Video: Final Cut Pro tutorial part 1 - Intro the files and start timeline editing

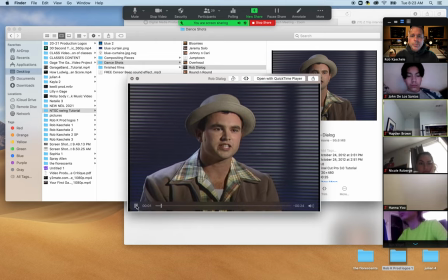222s If you look at the Lindy Hop, you'll see a couple just moving they're constantly moving they're always on the go they go around the circle mostly clockwise sometimes reverse there's a lot of stops a lot of spins a lot of boogie woogie steps you use your whole body so you kick you use
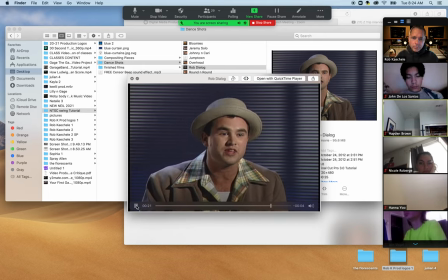241s your arms you use your hips you use everything in your body to accentuate what you hear
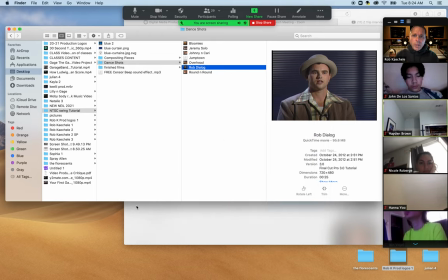246s in the music 26 seconds that was an interview with Rob.
He basically talked about when you see a couple moving, they're constantly moving. They're always on the go. They go round and round in a circle.
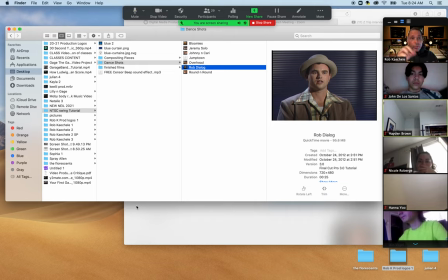260s
Clockwise, reverse, a lot of stops, a lot of spins, somebody doing boogie woogie steps. We'll come back to Rob, I'm imagining, in my mind as we edit this down. And then we're going to conclude it with maybe a full shot with people dancing. So we got to have those clips taken. We'll take a look at this folder.
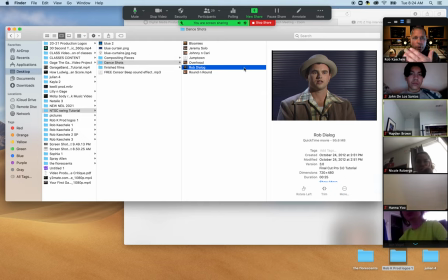280s
Not only is there an interview taken with Rob, but we made note, everything that Rob talked about, we went and shot video B-roll of.
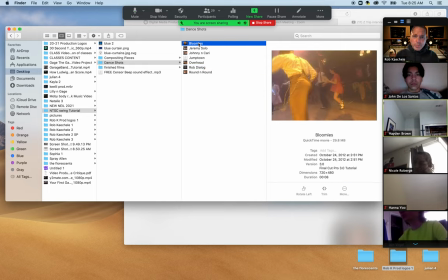287s
So, Bloomies. This happens to be a video clip of a couple moving.
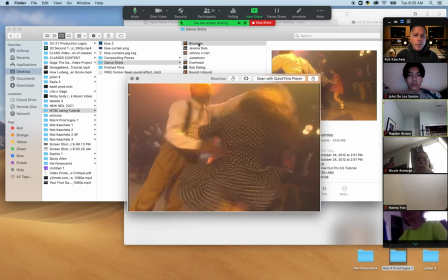293s
They're constantly moving. They're always on the go. There's one.
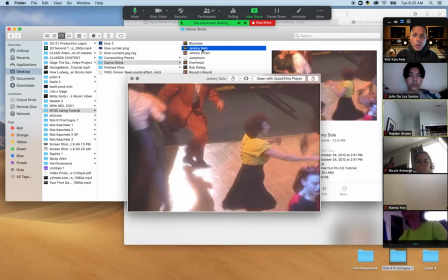300s
next one jeremy solo a lot of boogie woogie steps
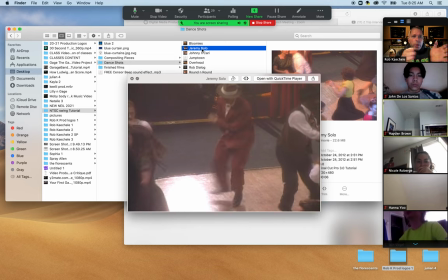304s
look at that dude's legs his legs went boogie woogie so that's
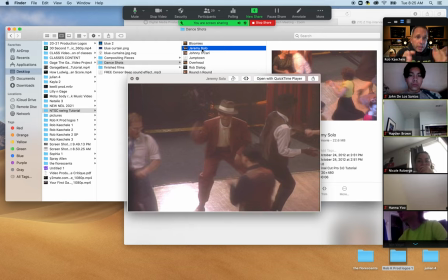309s
a perfect clip because he's doing the boogie woogie for the part where rob says there's a lot of boogie woogie steps we're going to cut that in and if you notice when we shoot these b-roll clips there's a little bit of excess at the beginning and there's a little bit of excess at the end and the prime shot is somewhere
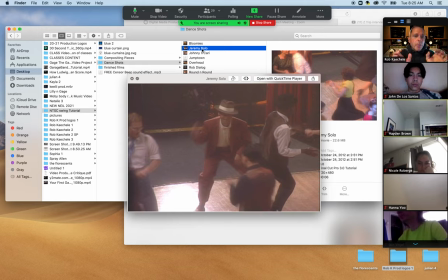326s
in between which gives us room to edit because remember when you bring these down onto a timeline and you edit them you're going to need some cutting room on front and back of the video clip okay so let me play this jeremy solo clip again watch no no no yes
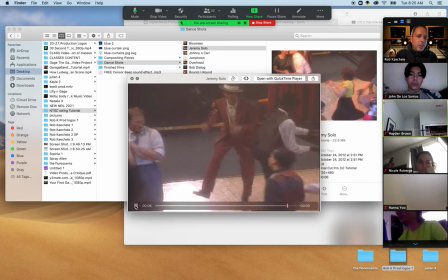343s
right there prime and out and there's excess i don't need anything in the dark didn't look good he was out of spotlight but there was a prime two three seconds where he was in spotlight there that's a cool shot johnny and carrie all
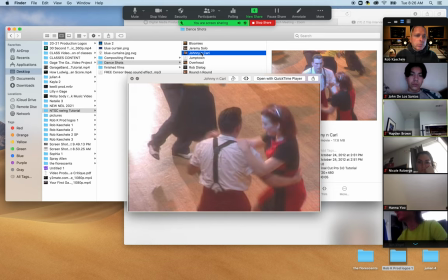359s
right we see a couple always on the go there you go now i'm gonna pause this at the beginning
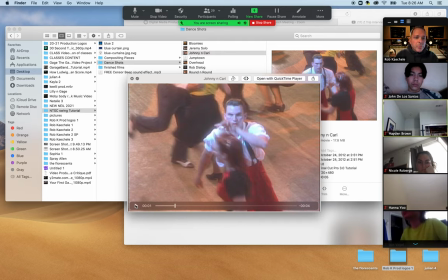367s
check out johnny nicole what's the problem here with this video clip right now if i were to use it no
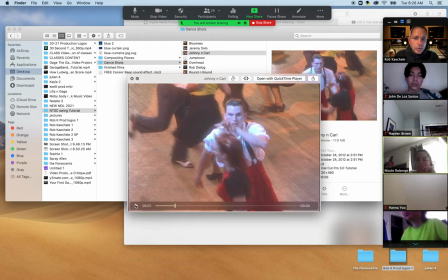385s
it might be too I don't know. It's okay. I put you on the spot. This is okay. Check it out. He's looking at us, isn't he?
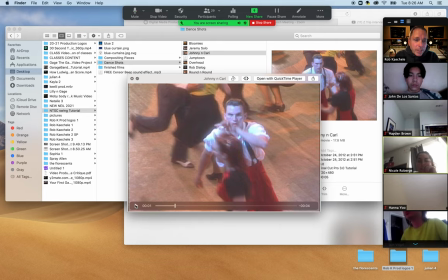401s
Are you seeing that dude? He's looking right at us, isn't he? Yeah. So that's called breaking the fourth wall. You don't want your subject matters to be staring into camera because then it feels like we're being looked at. Instead, we need to edit the clips that make it feel like Like we're observing this interview.
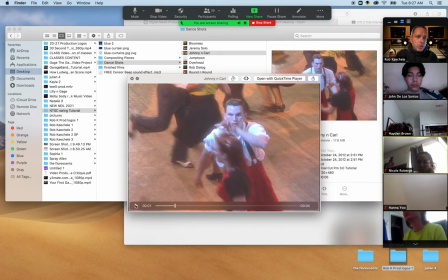420s
We're observing this B-roll. We're observational. You don't want any of your actors or actresses to stare in the camera. Make sense? That's called breaking the fourth wall. So in this case, watch as I scrub this forward.
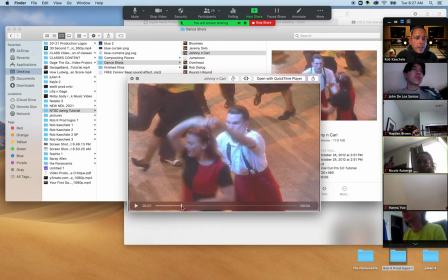433s
Boom. There's a point right there where I can cut, where we can use this clip, where it becomes the couple going round and round in a circle or the couple dancing together without him staring at us.
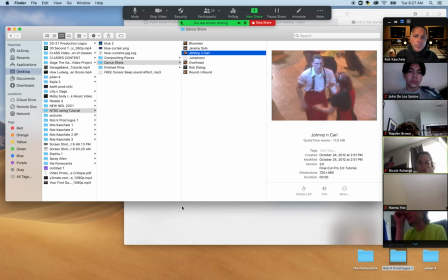446s
Okay?